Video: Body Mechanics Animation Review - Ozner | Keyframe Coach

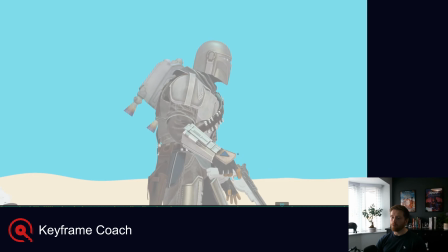[20:23]
And then I would quite quickly go from something like this pose into what you have without those moves in between. So maybe it's like cutting from 184 to 191.
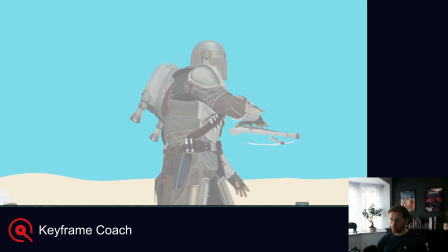[20:39]
Kind of do a move straight up and over. And then I think where you end here, I think there's a beat in there which doesn't need to be in there.
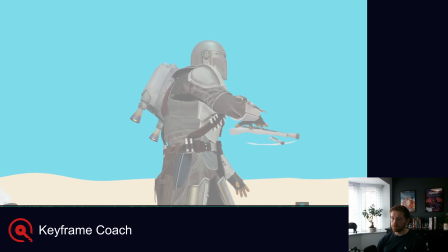[20:53]
I personally would end about here. So you do the big move over, end up in this pose, and then straight in.
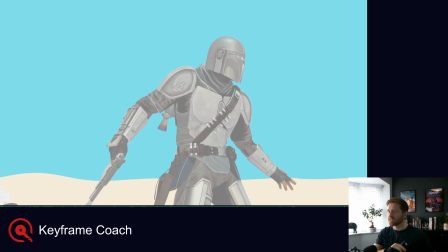[21:00]
So you kind of do like a put away. Because at the moment it's kind of like, and then he does like an antic, put away. I feel like you could go straight into the antic, put away. That's much clearer to me. Like he's doing the move for a purpose.
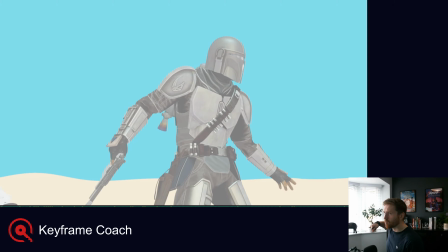[21:14]
He's like, and then gets into the antic, and then it's just, rather than then being in an antic, and then anticing again to put the gun away, he could just go straight into it and pop it away. Pop the gun away.
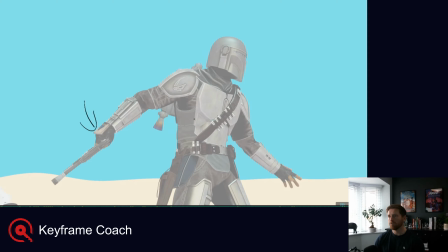[21:34]
So just cut out this kind of beat that's happening here, which will give you a little more time to play with what the guy's doing over here with his beats.
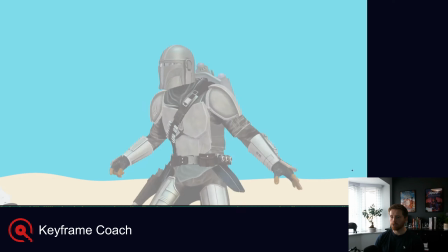[21:45]
And then the last thing I wanted to talk about was the anticipation for this pose. I feel like because he's
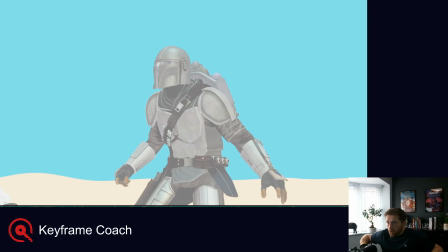[22:01]
zipping off quite fast, he's like doing an antic and then going away. You need to hold that antic for longer. So I would personally go down a bit further and have him hold this for
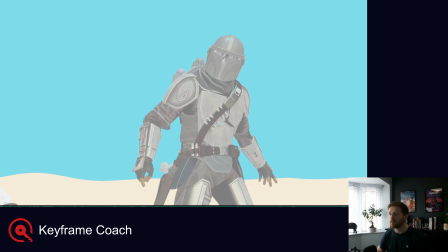[22:18]
maybe 4 frames longer, just so you get a nice kind of build up into the antic, and then he can kind of shoot out of that. So the quicker the movement out, the longer the antic you need to make for that movement.
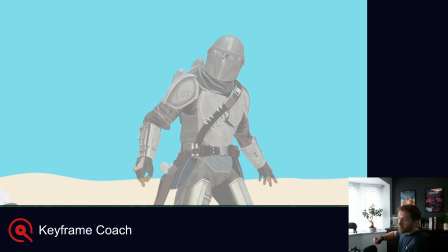[22:31]
So if you watch like a big cartoony smear off screen, it'll be like a big whoa, and then just absolutely smear off in 2 frames. Whereas if you're quite slowly kind of walking over somewhere, then you might do like a little antic, and then where you just adjust your weight and then walk off somewhere.
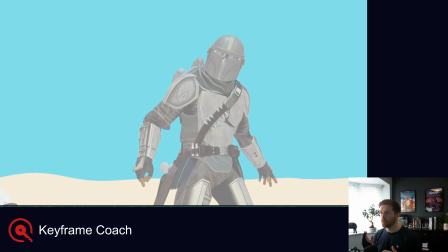[22:51]
So the faster the move, the longer the antic needs to take, the bigger the build up for the momentum to make it feel believable and just feel nice. Because it's not totally unbelievable right now.
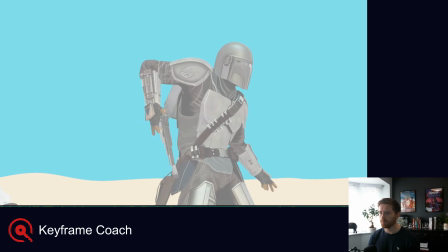[23:05]
It's not like someone would sit there and go, oh, that felt awful, you know, because he has got a jetpack, and I guess his momentum of that takes it away. It's just for animation clarity, you could definitely hold that for longer. Have this hold as essentially a beat down here.
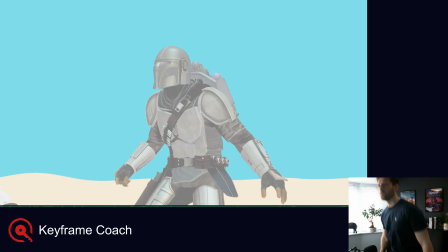[23:20]
So he's kind of like charging up and then just flies off out of there. But anyway, that's all I have for now. Thank you very much for sending in this work to get reviewed. It's a very nice piece. Clearly tons of work gone into it, and I hope those notes help.
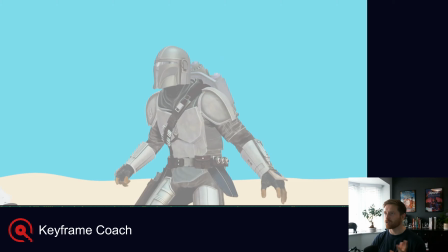[23:40]
Sorry, some of them are a bit vague, like, oh, just rework this bit, but hopefully what I've said will help with that. Obviously, the time for this is limited, so I can't go into 2 hours of detail on every single thing.
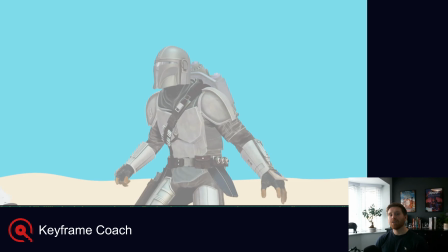[23:54]
But hopefully that helped, and anyone else out there looking for a review of their animation work, check out Keyframe Coach. Thanks a lot, guys.